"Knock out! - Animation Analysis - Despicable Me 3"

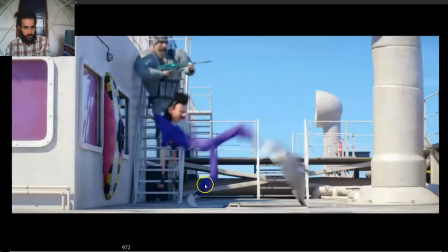[16:14]
Notice how the feet drags back a bit, so even though this frame is the one pushing up, the feet drags back a bit, so boom, the hips are already pushed forward, and then the feet is just dragging back,
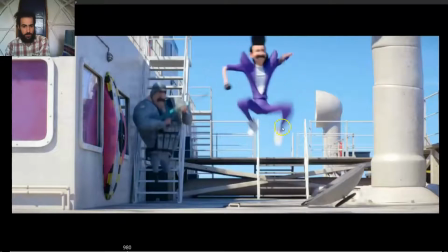[16:30]
and boom, then it comes up, this feet starts to go down, so you can see how everything is overlapped, boom, boom, the body comes, then the hanging time like a bouncing ball, you can see how this arm still moving up,
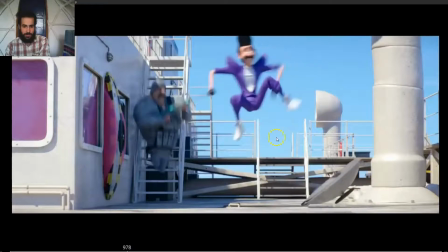[16:46]
this leg moves back down, the first one, so it starts to move down when this leg is still moving up,
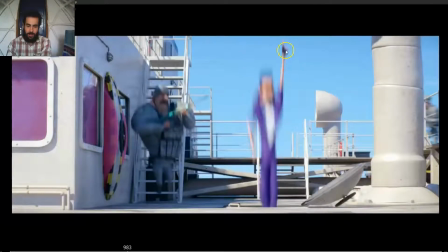[16:55]
boom, and you can see how this hand stays there on the same place. So so there is the drag, so you have the feet moving down, then the feet disappear, then the hip disappear, and then the body disappears.
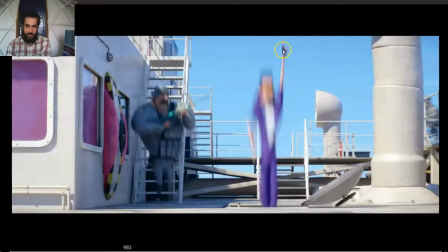[17:11]
But they kept this hand here, look how little it moves from this frame to this one, so the whole body stretches, and then boom, so it feels more dynamic. So when you drag the parts of the body behind, when in a jump or anything very fast,
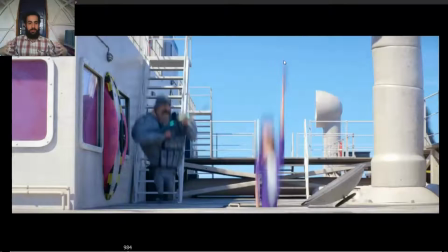[17:28]
it feels you can make the movement even faster, because the body doesn't feel it like a pop, it feels like boom, fluid motion, because everything moves, drags, and boom, see, over one frame, boom, everything happens. But we can feel how everything moves, and by this, boom,
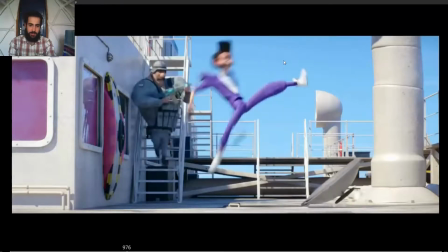[17:51]
see how it feels like the hand drags back just for a tiny bit.
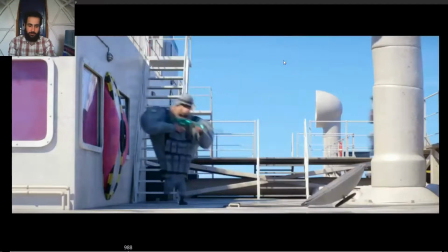And the hang time, right? So boom, hang time, so hang time and boom, fast movement.
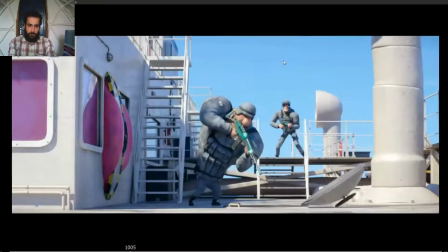[18:08]
So you have the contrast. Boom, bam.
It's some kind of monster.
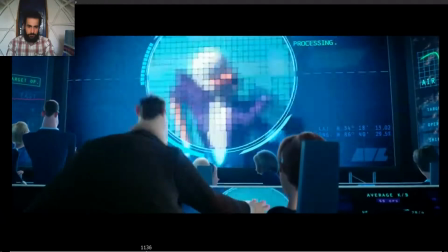[18:14] Wait, that's not a monster. That's a man wearing shoulder pads.
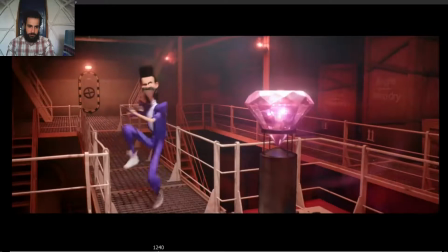[18:19] There's only one supervillain whose fashion sense is...
This one is great as well.
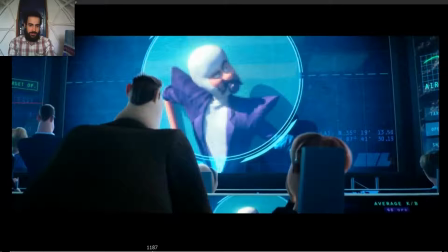[18:23]
Notice how when they make a camera cut, it's not like the character is already in the final pose,
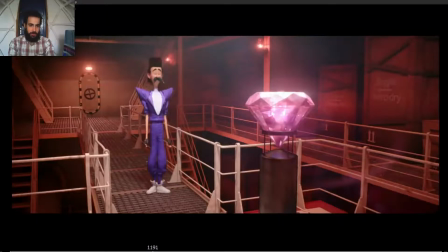[18:30]
but the character finishes twisting to the pose, so we can already feel the movement from the get-go.
There's only one Then notice how leads, how the feet readjust, how
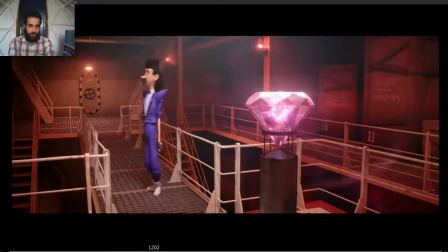[18:47] everything moves, and see how the arms, so he has gotten to the pose, and then the arms settle, so the arms swing forward a little bit,
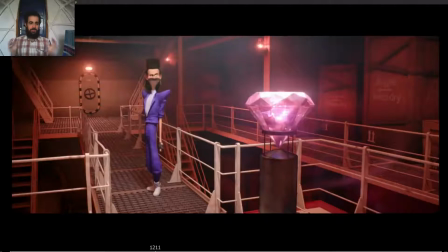[18:59]
and then so you can see how everything is overlapped. Even if it's very pose to pose, everything is overlapped, even if it's a tiny bit.
supervillain whose fashion sense is quite... Great.
Notice how this again the overlap, how jumps, how
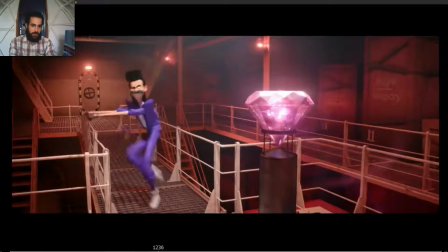[19:19]
moves forward, and then look at the shoulder and the arm start to move back. The head is still moving forward a little bit, and then the torso and the head move back. Then the arms start to move forward with the shoulders and the torso, but the head is still
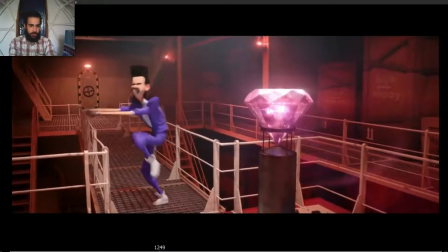[19:41]
moving just a little bit, and then see how the head finishes, the arms go to the pose, and then the head gets to the pose last. So and then the arms move back, and then the head moves back.
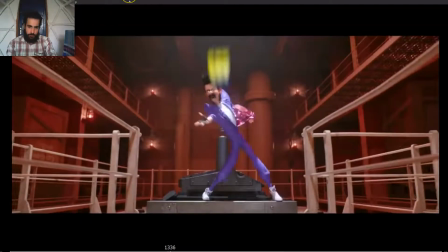[19:57] It is quite that dated. Balthazar Brat.
Also, notice this pose is beautiful.
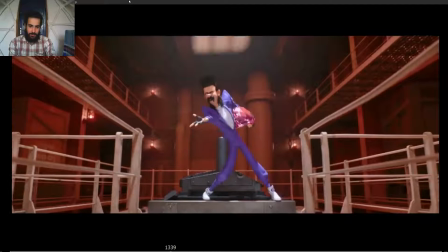[20:05]
Notice, look at that. So, ooh, and settle. Look, they settle into the pose. But then, notice the line of action from the arm to the shoulder pad. Then this nice line of action, straight line from the head to this leg.
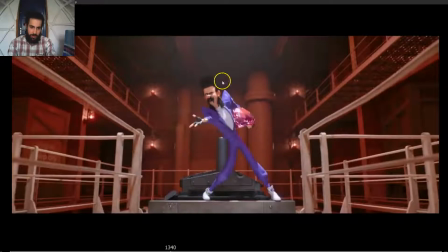[20:23]
Then this really nice line of action from the leg to the shoulder pad. So you can see how everything flows. Very, very dynamic pose.
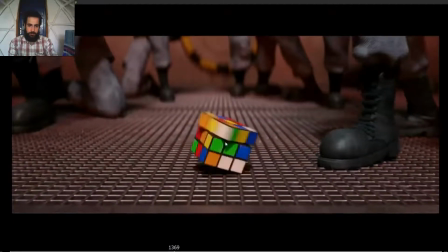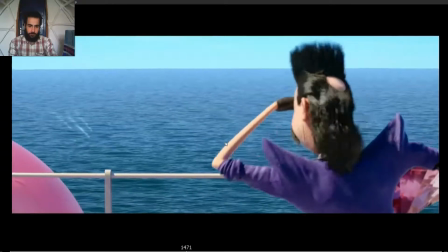[20:36] I want every agent on the...
Great here.
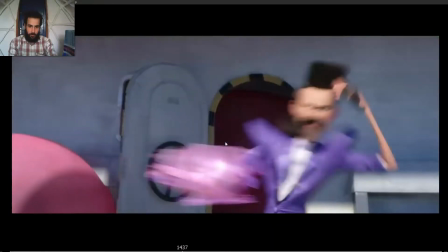[20:39]
So notice how the arm and then the head.
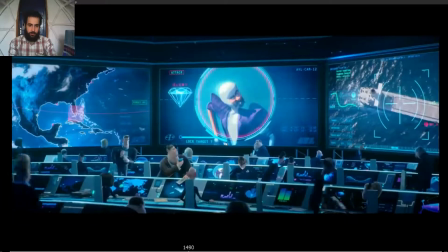[20:48]
Ooh.
I want every agent on the scene immediately. Agents Crucy are closing fast.
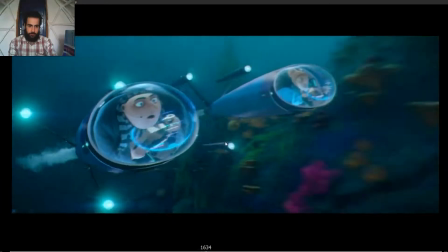[20:55] Wait, wow, what did you call us? Crucy. You know, Gru and Lucy mushed together.
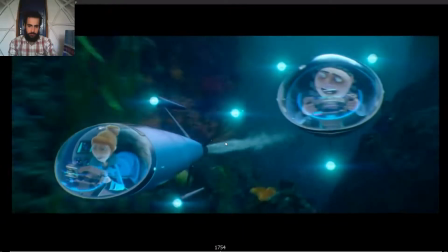[21:00] Crucy. I like it, but not a lot. I don't like it.
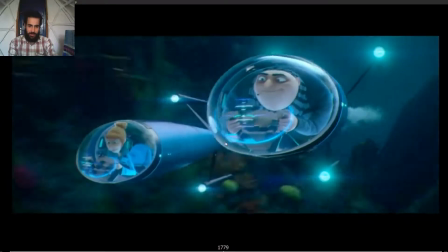[21:05]
I love this one as well. So I like it, but not a lot.
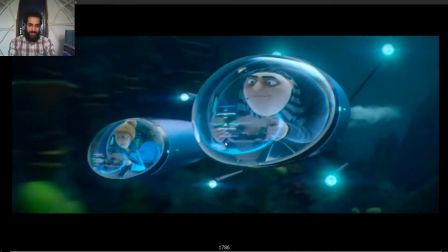[21:10]
He's happy, but then he's happy. He could be speaking happily here.
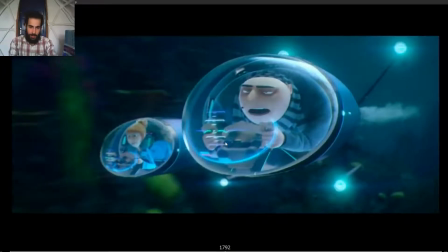[21:18]
He blinks. He could kept speaking happily here, but then instead of, so he blinks, the eyebrows go down as he blinks, but then instead of making him just raise the eyebrows again, open the eyes and keep talking happily,
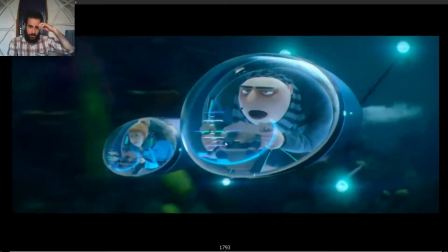[21:33]
they kept moving the eyebrows down so that then he gets to this pose, I don't like it. So they changed the expression just with a blink.
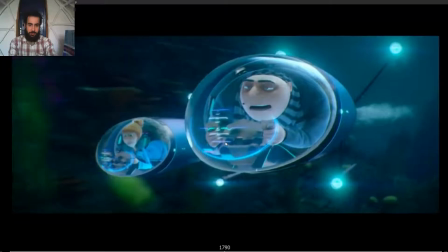[21:43]
Just in the blink, the transition of the blink goes from happy, blink, I don't like it.
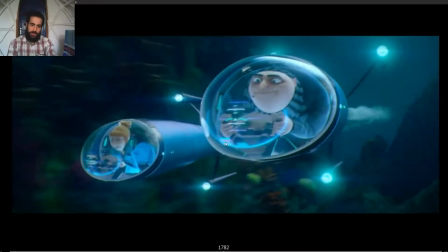[21:50]
And notice how the white of the eye is above the eye in this one, so it's happy. The cheeks are moving up, so the lower lids are in front of covering the lower part of the eyes.
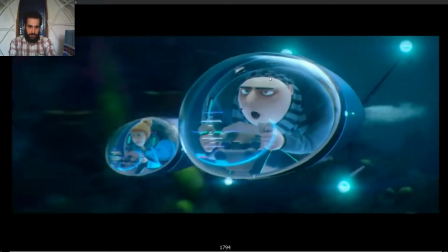[22:03]
And then as he changes expression, the opposite happens.
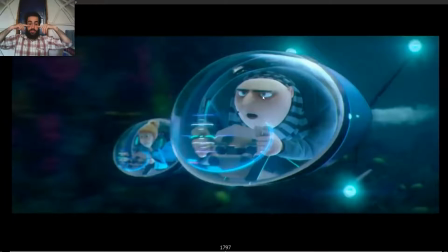[22:07]
So the upper part of the eye is touching the upper lids, and the lower part of the eye is not touching the lids, and we can see the white part of the eye just between the eyelids and the eye. So it changes the facial expression completely.
I don't like it.
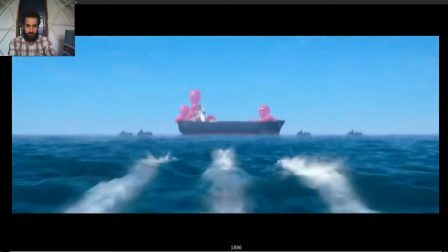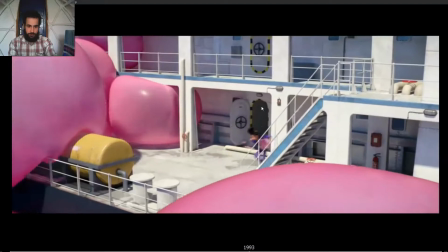[22:30] He's getting away. That's what he thinks.
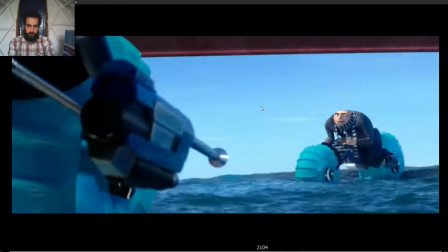[22:35] Get ready. Get ready for...
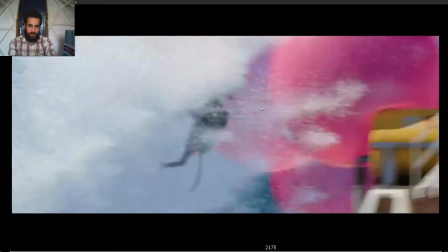[22:41]
This one is great for many reasons, but just let me point out.
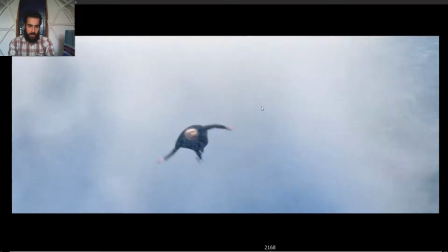[22:46]
So he's moving like crazy, but you can see how they find ways,
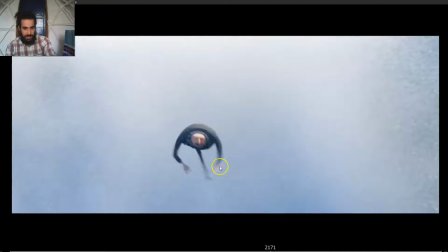[22:51]
they find moments to create that line of action, that fluid silhouette.
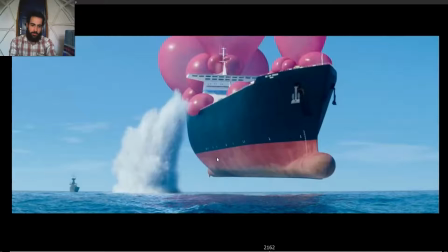[22:56]
So even though he's moving like crazy,
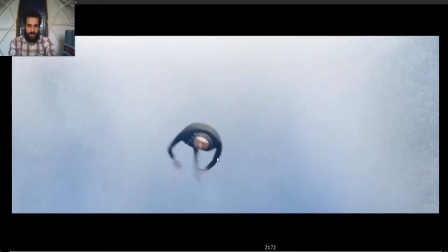[22:58]
if you make sure that if you can have nice poses between the crazy poses, same as here.
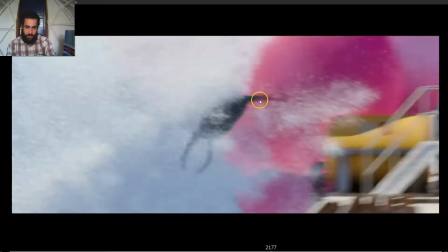[23:05]
So crazy movement, boom. But then you have that pose where you have a very line of action, very fluid line of action, very nice silhouette.
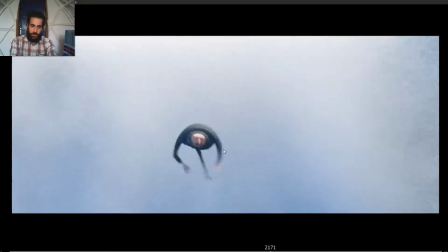[23:14]
So between the cows, you can always have really nice silhouettes and line of actions.
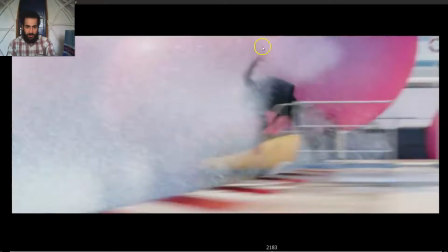[23:21]
So same here. Look at the it doesn't, we can see it very clearly, but we can see how
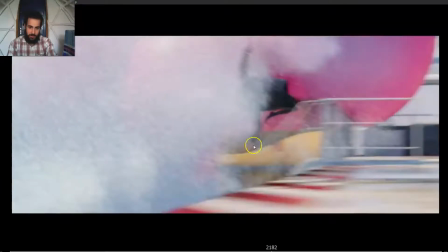[23:30]
the line of action flows from one arm to the other one. So even the line of action doesn't need to be great just in the poses, in the main poses, but in the breakdowns, in the in-betweens, if you can create really nice lines of action and silhouettes,
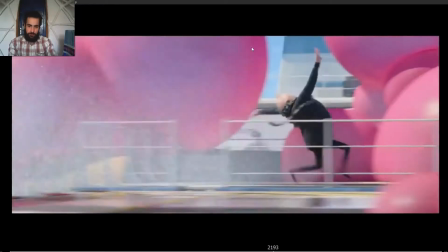[23:46]
the better your animation will be. And then you can see he's leaning back,
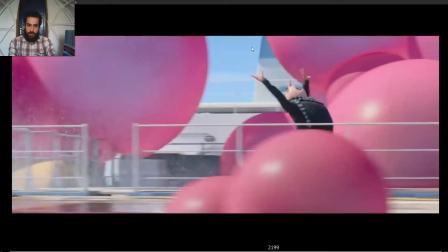[23:53]
and then slowly straightening up and slowing the movements, and I'm fine.
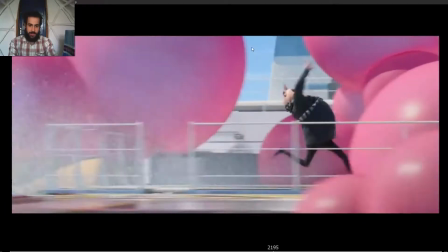[24:03]
See how he straightens up slowly bit as he slows down.
Ooh, Hello, Gru.
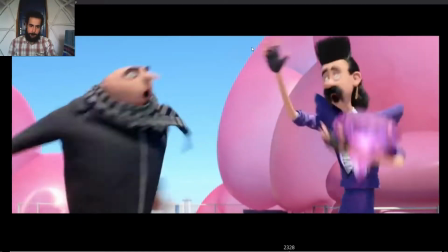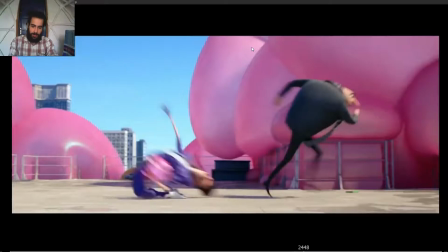[24:16] What? Girls!
Okay, so first, notice many things in here.
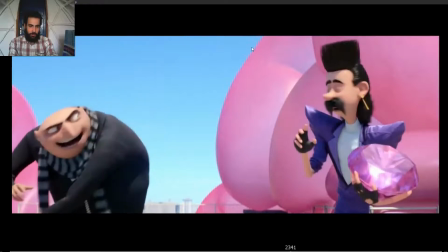[24:24]
Ooh, look at the silhouette.